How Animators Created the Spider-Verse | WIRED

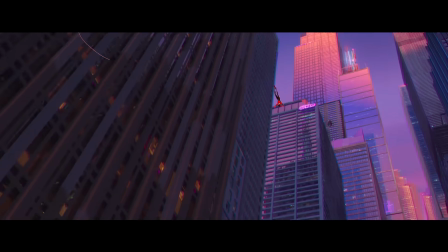0:00 Remember, what makes you different... Let's go! ...is what makes you Spider-Man.
My name is Danny Dimion. I'm the visual effects supervisor. And I'm Joshua Beveridge. I was head of character animation on Spider-Man Into the Spider-Verse.
My name is Peter Parker.
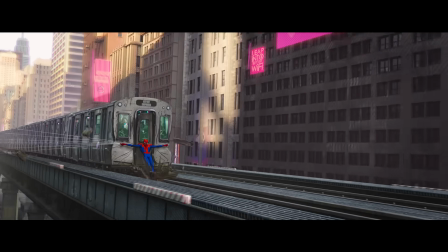0:16 I'm pretty sure you know the rest.
When we started the film, we really didn't know what we wanted the film to look like.
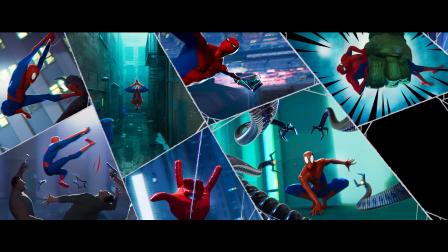0:21 We did know what our inspiration was.
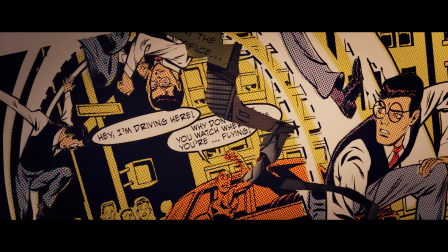0:23 We all loved comic books, and we went back and we looked at comic books to see what was special about them. we fell in love with the halftoning, the hatching and the line work.
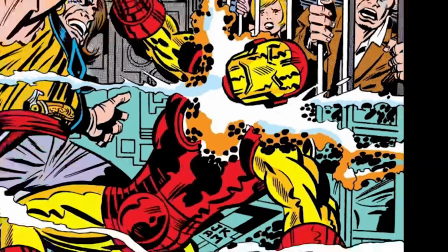0:32 We were really inspired by Jack Kirby's illustrations. He has the Kirby crackle or Kirby dots that he uses a lot.
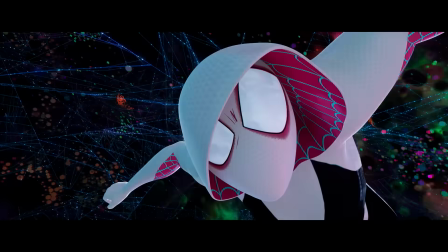0:38 We'll see these dots as a motif through the entire movie. And a lot of the techniques or visuals that came from how the comic books were printed.
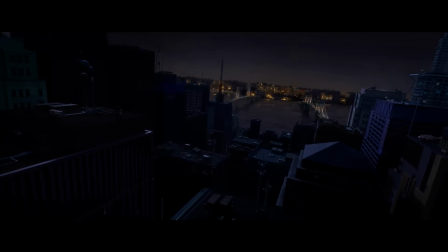0:45 We wanted to stay away from anything that was soft or did not look like it belonged in the illustrated world. That included motion blur. That includes the camera focus.
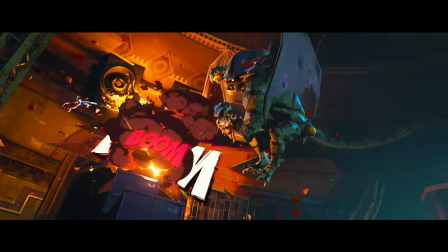0:56 So, one of the great things about this movie, because it all feels like it's printed in ink, means that you could stop on absolutely every frame and it's all clear.
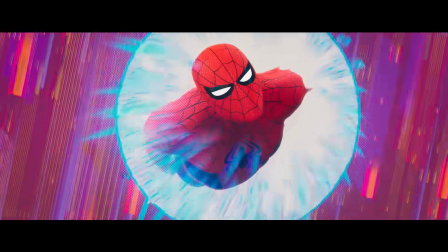1:04 You can understand where it's coming from and going to. It looks like an illustration on every frozen frame.
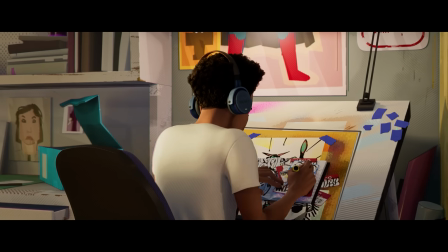1:14 This very first shot of Miles, I love because we got to do this one at the very, very end of the movie.
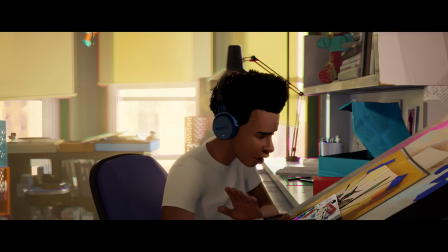1:20 We did that one specifically so late because the song was being written
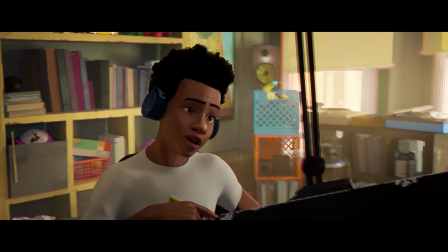1:25 while we were making So we actually started animating before the song he's singing to was finished.
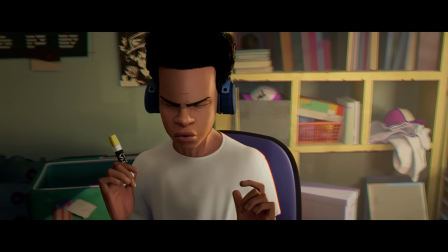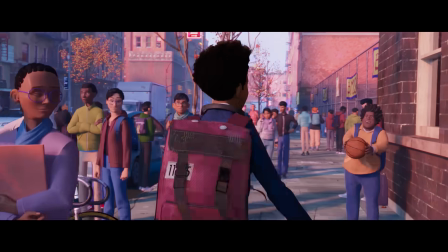1:38 How you doing?
Motif-wise, the goal for this scene is to make him feel as, like, in his element as possible.
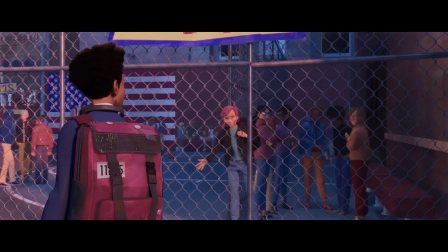1:46 That he's in his neighborhood, he loves this place, and he's comfortable there. It's a very inviting place.
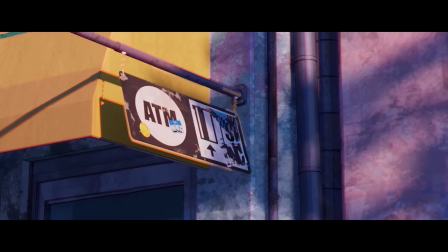1:52 So the palette, the lighting, it's a comfortable, safe space.
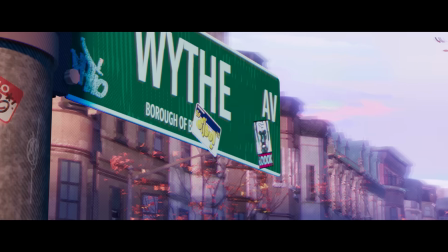1:57 And this is, this starts to get contrasted as we go to his school,
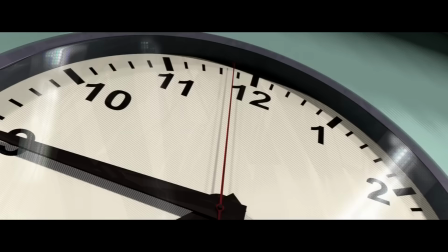2:02 where the lighting starts to get a little harsher and we kind of leave some of the comfort of his environment.
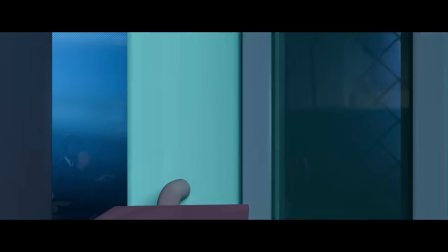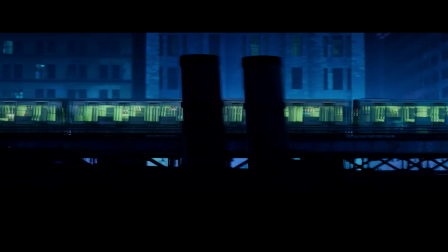2:16 New York is an iconic part of the movie. Yeah, and we'd really drilled into trying to treat New York the way only animation can.
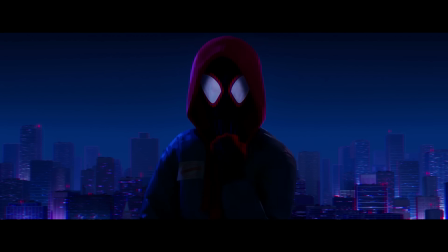2:24 Treat it like it's a character. And not just the whole city of New York, but the boroughs itself, we treat it like different characters.
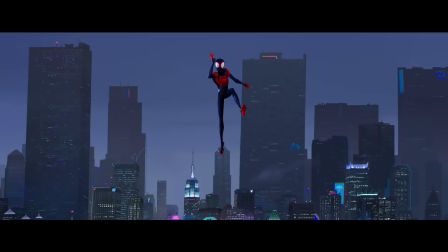2:31 Manhattan was this exaggeration of scale and light and brightness. The shot where Miles is leaping off the building.
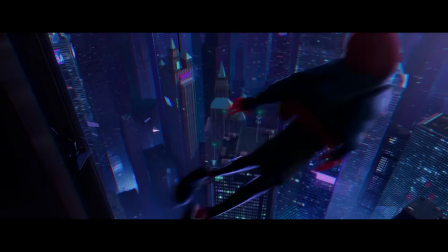2:38 That's all it is, Miles. A leap of faith.
It has an illustrated feel to it, and it starts with these models that, on their own, kind of look broken.
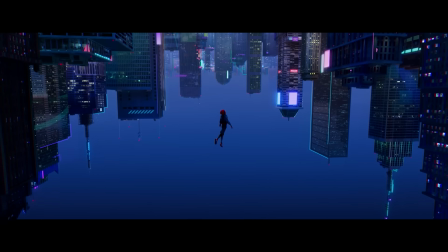2:47 All the buildings are portions that don't make sense for New York, and they're skewed in a way that...
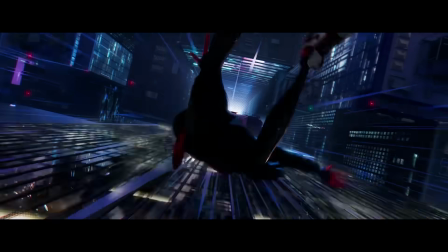2:51 The buildings were miles long. Yeah, we had buildings that were maybe eight to ten times taller than they should be for New York in shots.
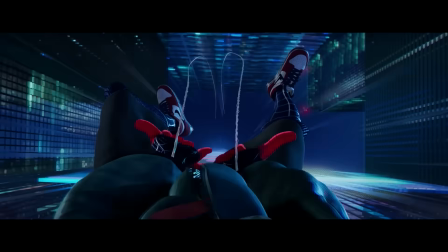2:58 They're also weirdly composed so that when you see it from the shot camera, it all looks really cool.
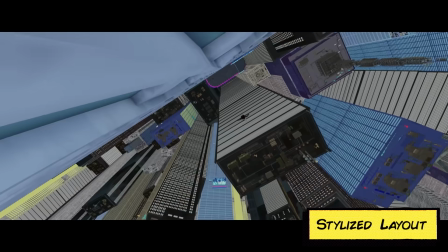3:07 If you pull from the side and you view it through a witness camera,
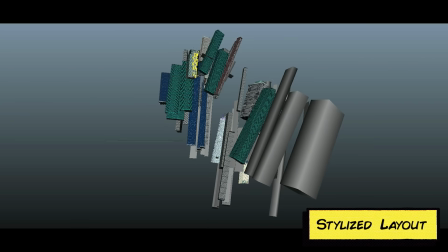3:10 you can see that not only are the building very strange proportions, but the layout is really messed up.
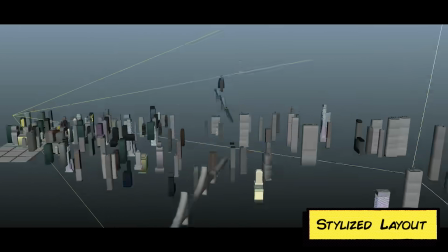3:17 It's really weird, broken looking. But from the camera, it's an amazingly powerful shot.
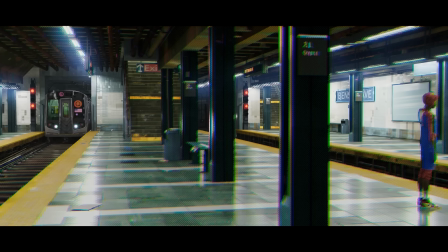3:24 What you're seeing here is a test environment. Some people might look at the train, some people might look at Miles.
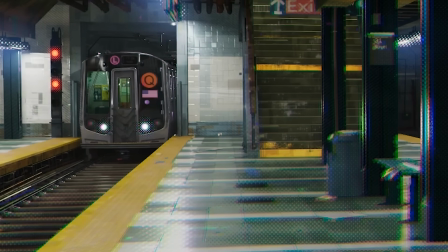3:30 You're seeing the color shift in and out of registration, the way that the colors might be misprinted if they weren't lined up properly.
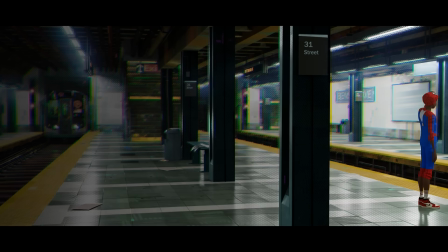3:38 So it definitely puts one area in focus, but at the same time, it still avoids that lens feel or the softness.
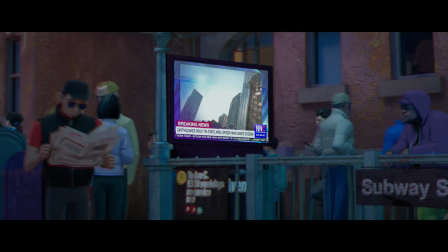3:46 So this sequence is what we call sitting back there, and it's really the first time we see Miles and his dad really interacting in the movie.
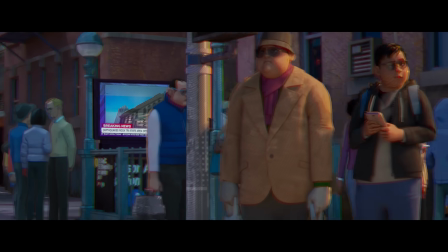3:53 That first shot of this run where they're rounding the corner in front of that TV screen is a great
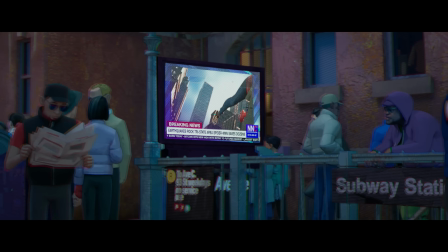3:59 example of offsetting the characters in the foreground so you can pay attention to the screen in focus.
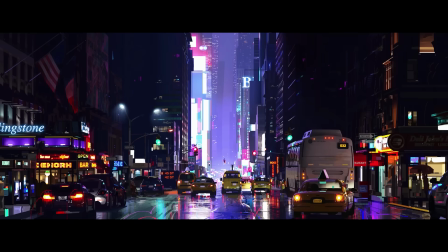4:08 This one test shot, one of the key things we really discovered from it was how much we could deconstruct level of detail at a distance.
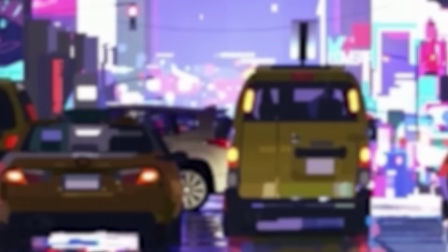4:16 If you look really closely, all of the traffic in this image behind that one passing lane, is all just simple color blobs.
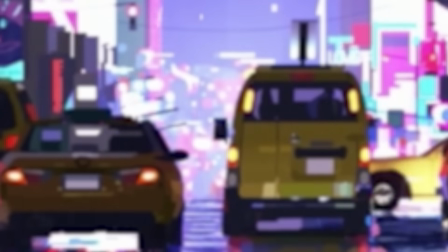4:24 And those simple color blobs represent a full city. And it was a great aha moment for the entire team that we weren't going to populate it with a thousand cars and full of every single light in there.
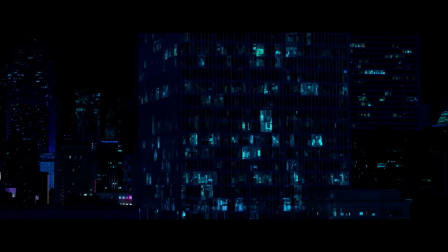4:35 We took that idea and we applied it to a lot in the movie, including every interior.
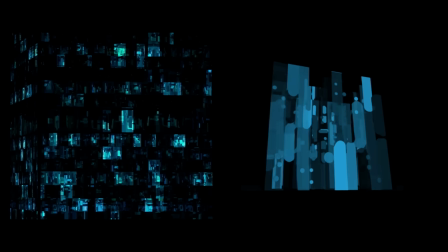4:41 And it's a great example of handling level of detail in a way we hadn't traditionally. I didn't have to have the team animate hundreds and hundreds of cars and characters and populate every building with people and just get that reduced later, it was color blobs. And then we were looking for opportunities to make things simpler in animation all throughout the movie.
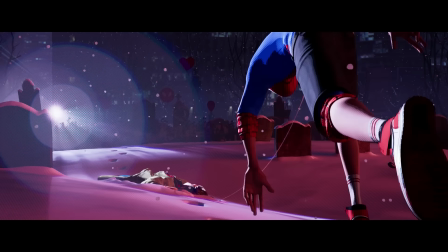5:02 Sometimes, like, even we'd have characters holding flashlights, and if you didn't see them, we didn't animate them.
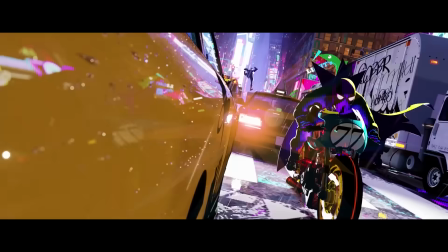5:11 That concept became the starting ground for another test.
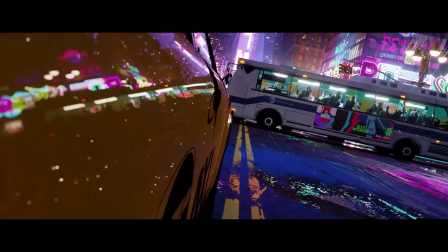5:15 If you notice really closely, on the bus that's crossing the scene, it's actually just a deconstructed painting.
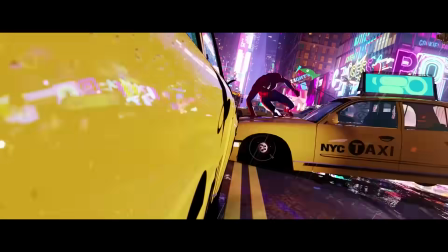5:21 There's not 40 characters all sitting within that bus. We're also introducing pop frames in it where it's just hand-drawn,
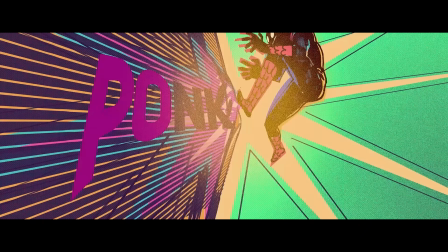5:28 and it's really simple, and it could be basically taken out of a simple comic.
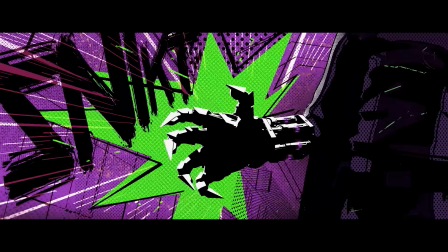5:33 We're starting to realize that we have an opportunity here to create a new visual language.
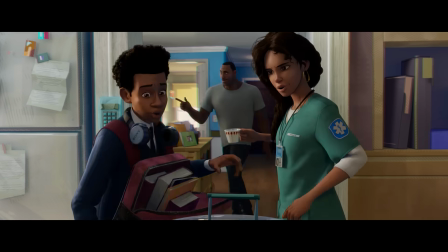5:40 Personal chauffeur going once. It's okay.
Line work is one of those things we had to solve a lot of different ways.
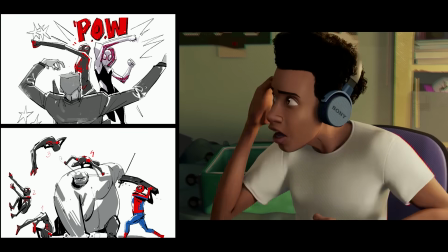5:46 It's amazing how much one little line for a furrow or a dimple can make you feel completely different about the expression. Form lines describe the shape of something. A thing like a nose.
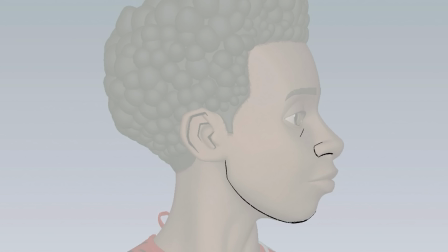5:57 The effects team did this amazing thing where we had the character designer make a library of drawings.
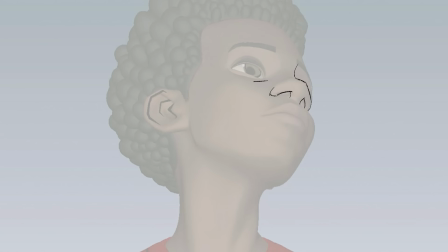6:05 So that was something we could make rules for. This is the way that nose would look from this head angle to camera.
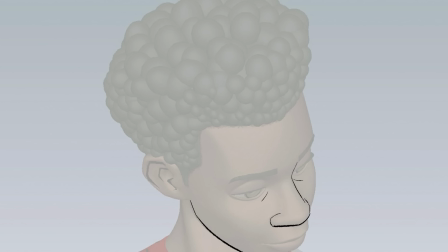6:11 And we made it a whole bunch of poses that defined that,
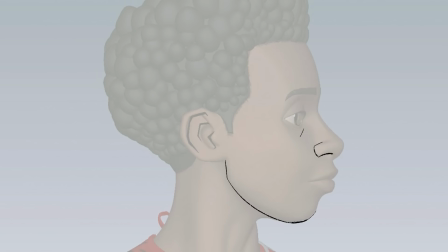6:15 and the effects team would recreate those in 3D space with those rules of head angle to camera,
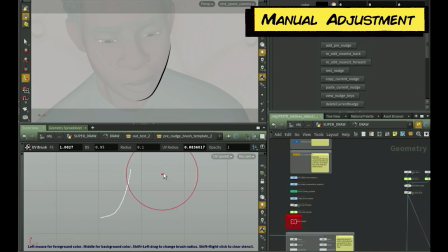6:21 and then let the machine learning program try and guess where those drawings would go, and a person would correct it every time it was wrong, making it therefore another rule.
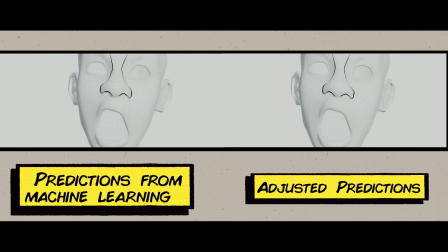6:29 And little by little, we're teaching the computer to make drawings that we find redundant. So like an example like where Miles is scrunching his face right there.
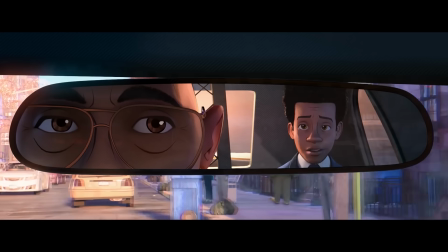6:38 Usually, with a character like this, you'd have to be wrinkling the model in order to get this sort of crease.
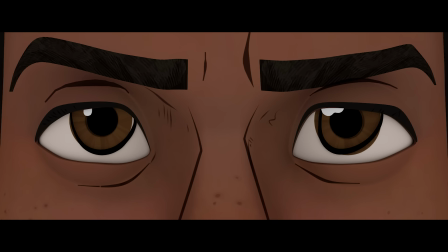6:45 It would never be as satisfying as a simple stroke. You can just have the stroke on top of it, and it's far more expressive, and we understand it.
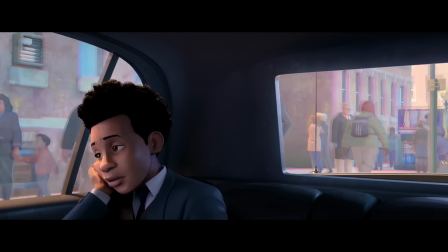6:52 It's more clear. All that technology was in the service of allowing artists more freedom to do things by hand,
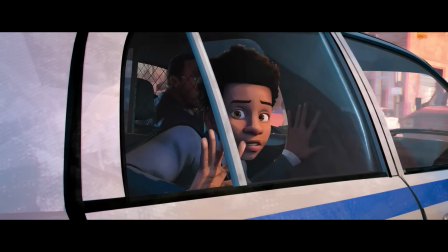6:59 and it all became a part of this hand-crafted feel.
You know, with great ability comes great accountability.
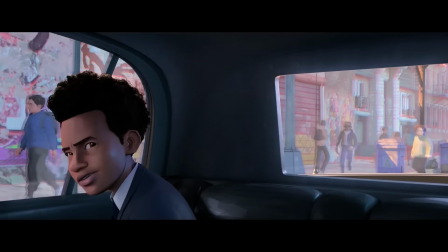7:05 Really? That's not even how the saying goes, Dad. Man, I do like your cereal, though.
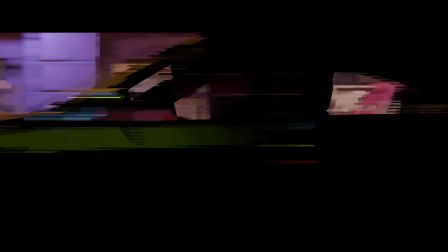7:08 Early on, we realized that animating on twos was going to be a great solution for a couple of reasons.
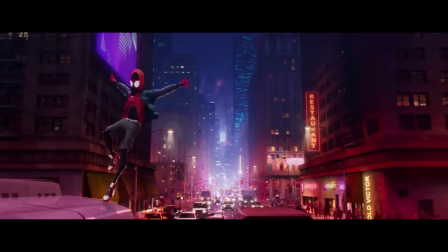7:15 If you just watch it at speed, you're just immersed in a movie. You're not noticing all these things. They're really sneakily hidden in there.
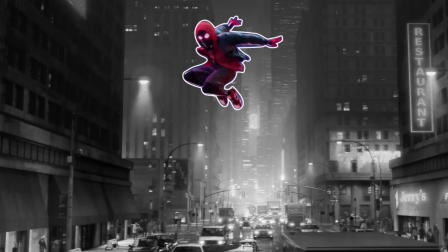7:20 But if you pause and slow down the same footage, and you'll see only every other frame of Miles is animated, that's what we're describing as on twos.
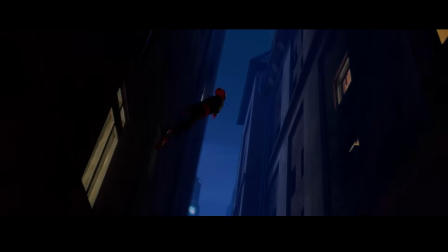7:28 You get that nice crispness, that pop art feel we're looking for. Almost every shot in the movie, the cameras are on once.
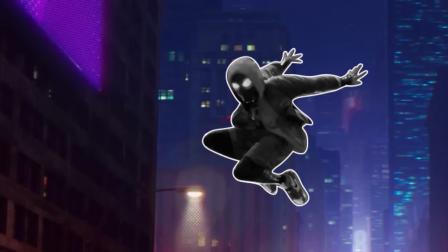7:33 So we had to come up with all kinds of different technical solutions for how to make our performances
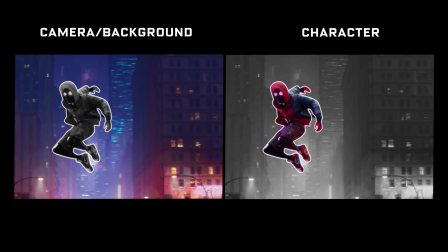7:38 with our characters on twos work with different styles of camera always on ones.
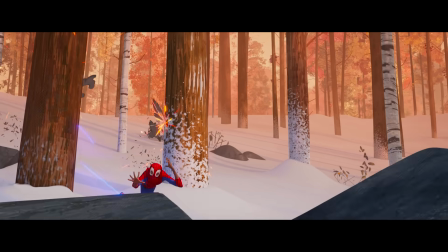7:47 So if we just look at one scene from the movie, this one of Miles running through the forest, you can see he's going in and out of sync with the camera.
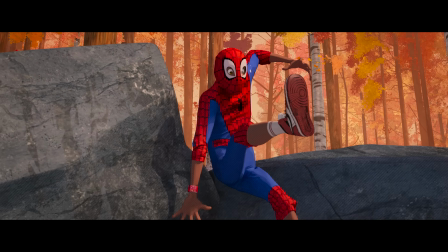7:54 The camera's moving at high speed through this handheld ones through an entire forest.
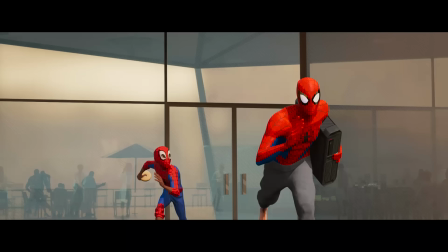7:59 But Peter and Miles, they're both usually animated on twos, but we're going in and out of sync with them,
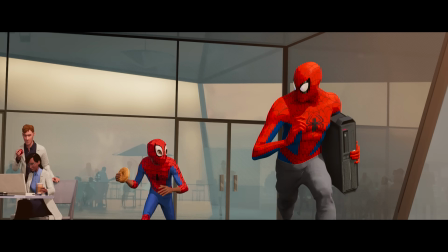8:05 just so you're getting that sort of feeling of they're not quite on the same page.
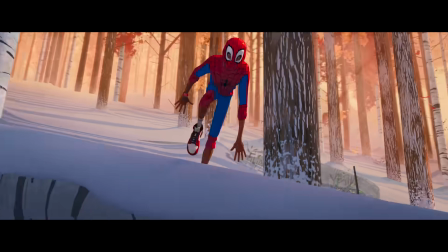8:10 The real goal with this section is to make Miles feel like he's getting it. Miles is not quite in his element.